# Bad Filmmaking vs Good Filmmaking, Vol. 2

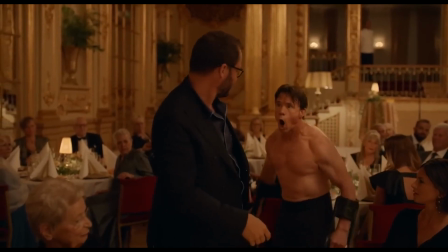[0:16] Go on, go away. Go away.
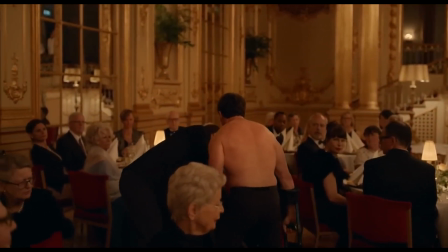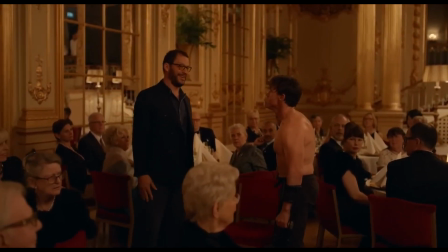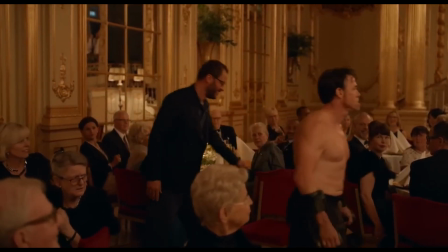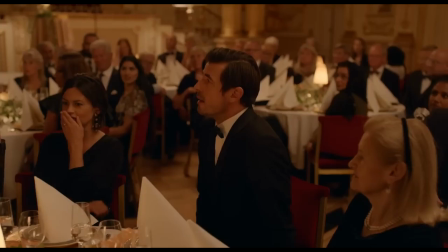Okay, show
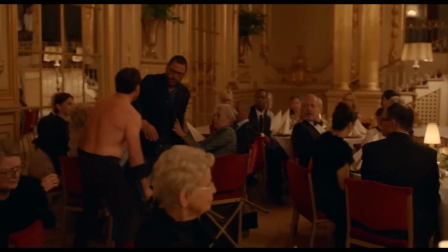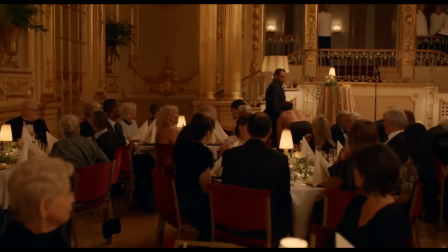[0:51]
This is a scene from the 2017 Swedish film, The Square,
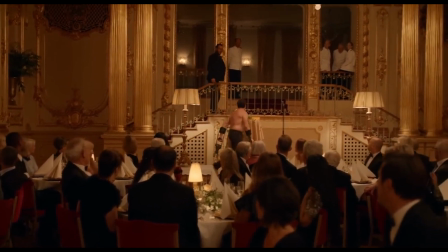[0:56]
a film directed by the master of uncomfortable cinema, Ruben Östlund.
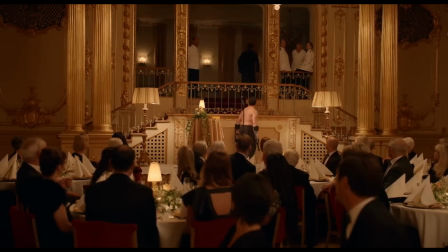[1:04]
And this abrupt 12-minute scene happens in an art museum.
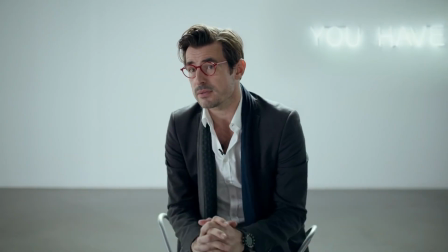[1:10]
The Square, much like his other effort, Triangle of Sadness, attempts to make the upper class feel uncomfortable.
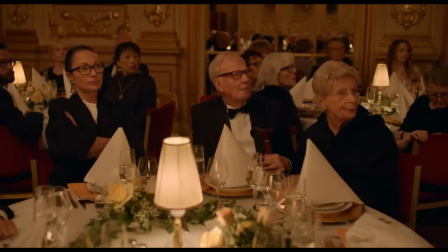[1:19]
And this scene that uses 300 extras does just that.
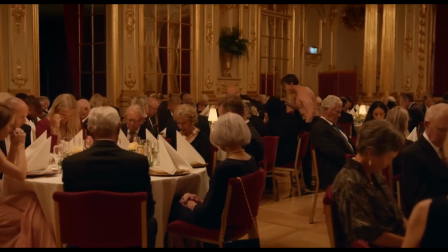[1:25]
With actor Terry Notary getting in people's faces and physically intruding in their spaces.
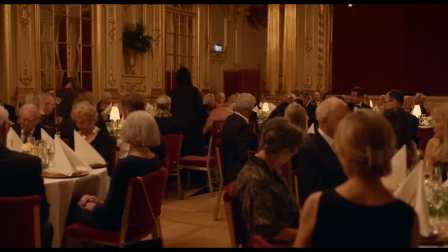[1:33]
Östlund, like all great filmmakers, keeps things simple.
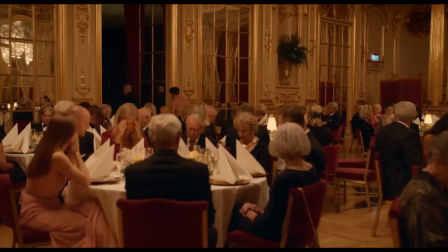[1:38]
Much like I covered in my Volume 1 of Bad Filmmaking versus Good Filmmaking video, he prefers simplicity over style.
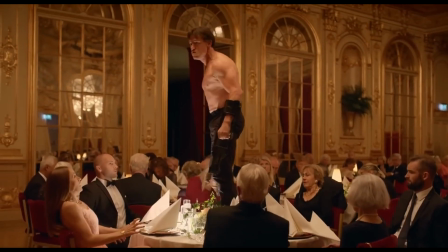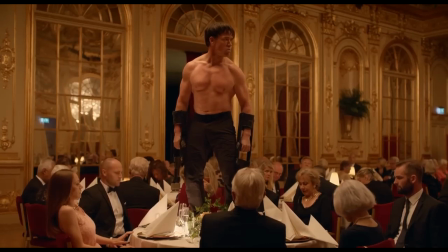[1:55]
Keeping the camera still and focused in most of the 12 minutes, staying focused on the action with wides and simple pans.
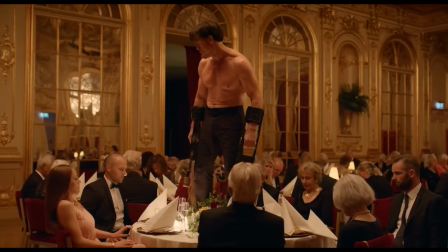[2:05]
No music, no thrills, knowing that the scene's charm comes from its sparseness.
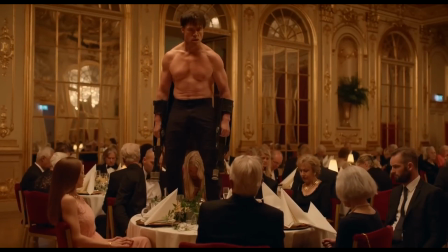[2:15]
The 300 extras didn't know what was happening,
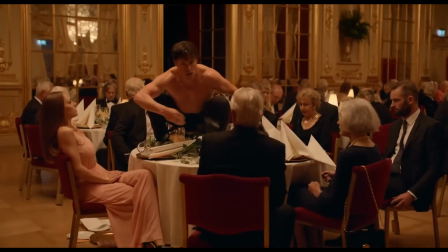[2:19]
and this is how Östlund gets such earnest and realistic reactions from his cast.
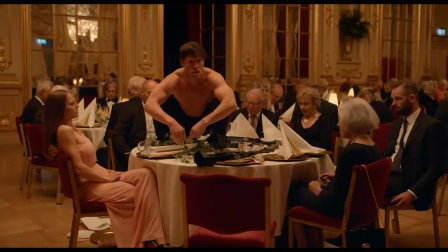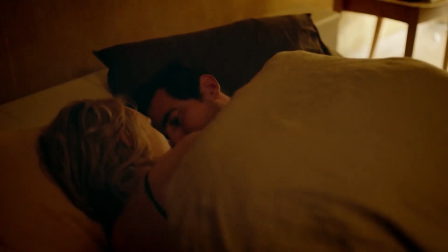[2:33]
The Square, while not Östlund's best film, is full of great acting from Claes Bang,
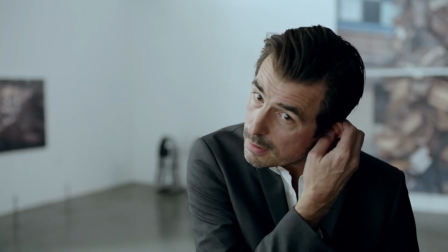[2:39]
Elizabeth Moss, and Dominic West, and is worth watching just for this scene alone.
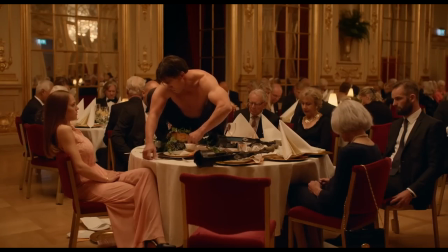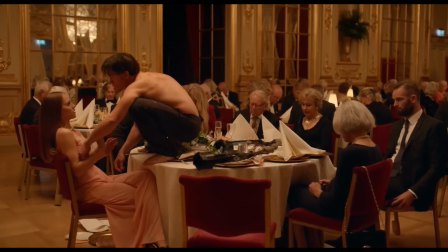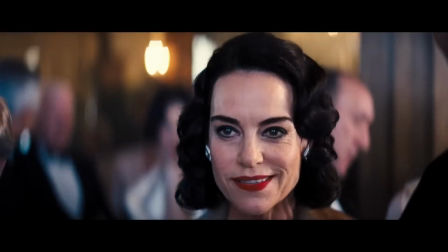[3:00]
Now let's look at this scene that tries to do something similar.
I am not the best joke teller.
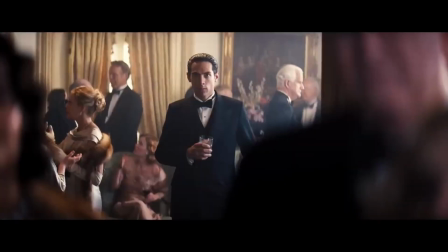[3:06] Come on, Nellie. Isn't being funny what you do? Yeah, I believe.
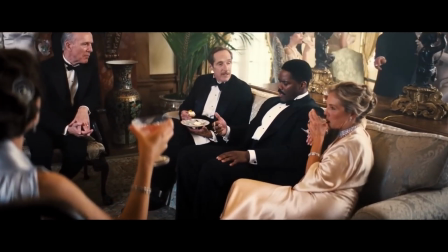[3:09]
Whilst this scene may not seem similar, Your aisle olive branches and these. in essence, it's actually pretty much the same.
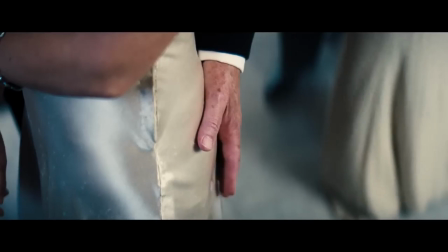[3:16] Wait for us.
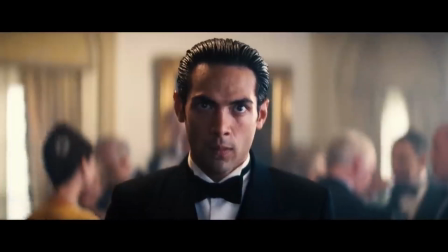[3:18]
2022's Babylon is a film that is screaming out that it wants to be seen, heard, and different.
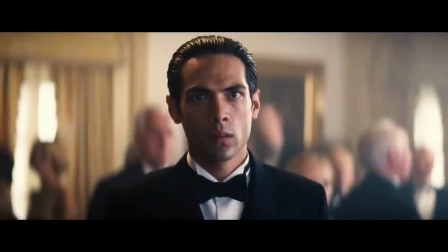[3:25] Fish are on their honeymoon. Actually, I got one. A bear and a rabbit are shitting in the woods one day.
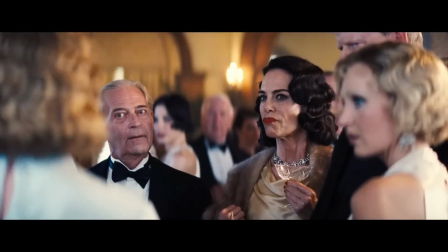[3:31] And the bear says to the rabbit, hey, do you ever have a problem with the shit sticking to your fur?
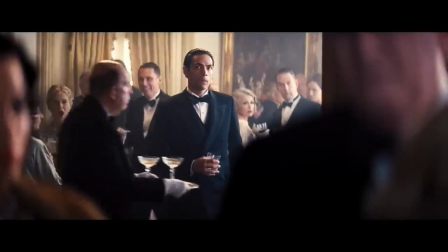[3:36] And the rabbit finishes shitting. And he says, nope, I never do. Why? And the bear says, fan-fucking-tastic.
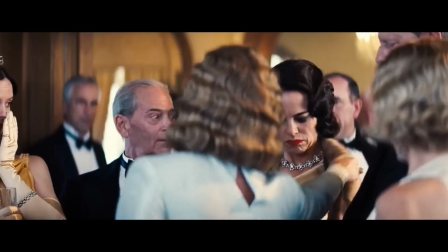[3:43] And he grabs the rabbit behind the ears and...
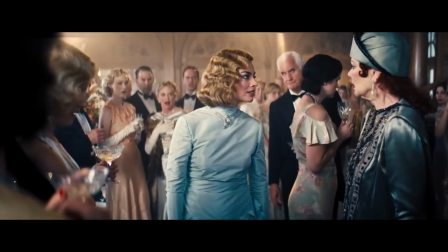[3:51] I can't believe you. Why not? Why, haven't you heard what they say about me?
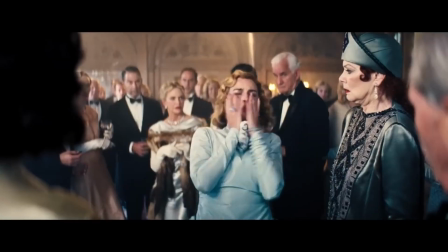[3:57] I'm a degenerate fucking animal. Oh, Nellie, look at them. Oh, who knows what she might do?
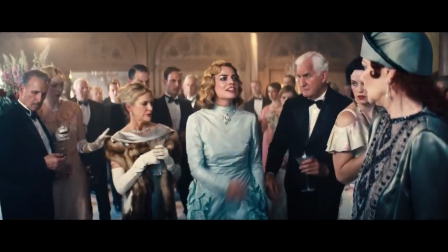[4:03] She's from Jersey, you know. This is what a degenerate fucking animal from Jersey does.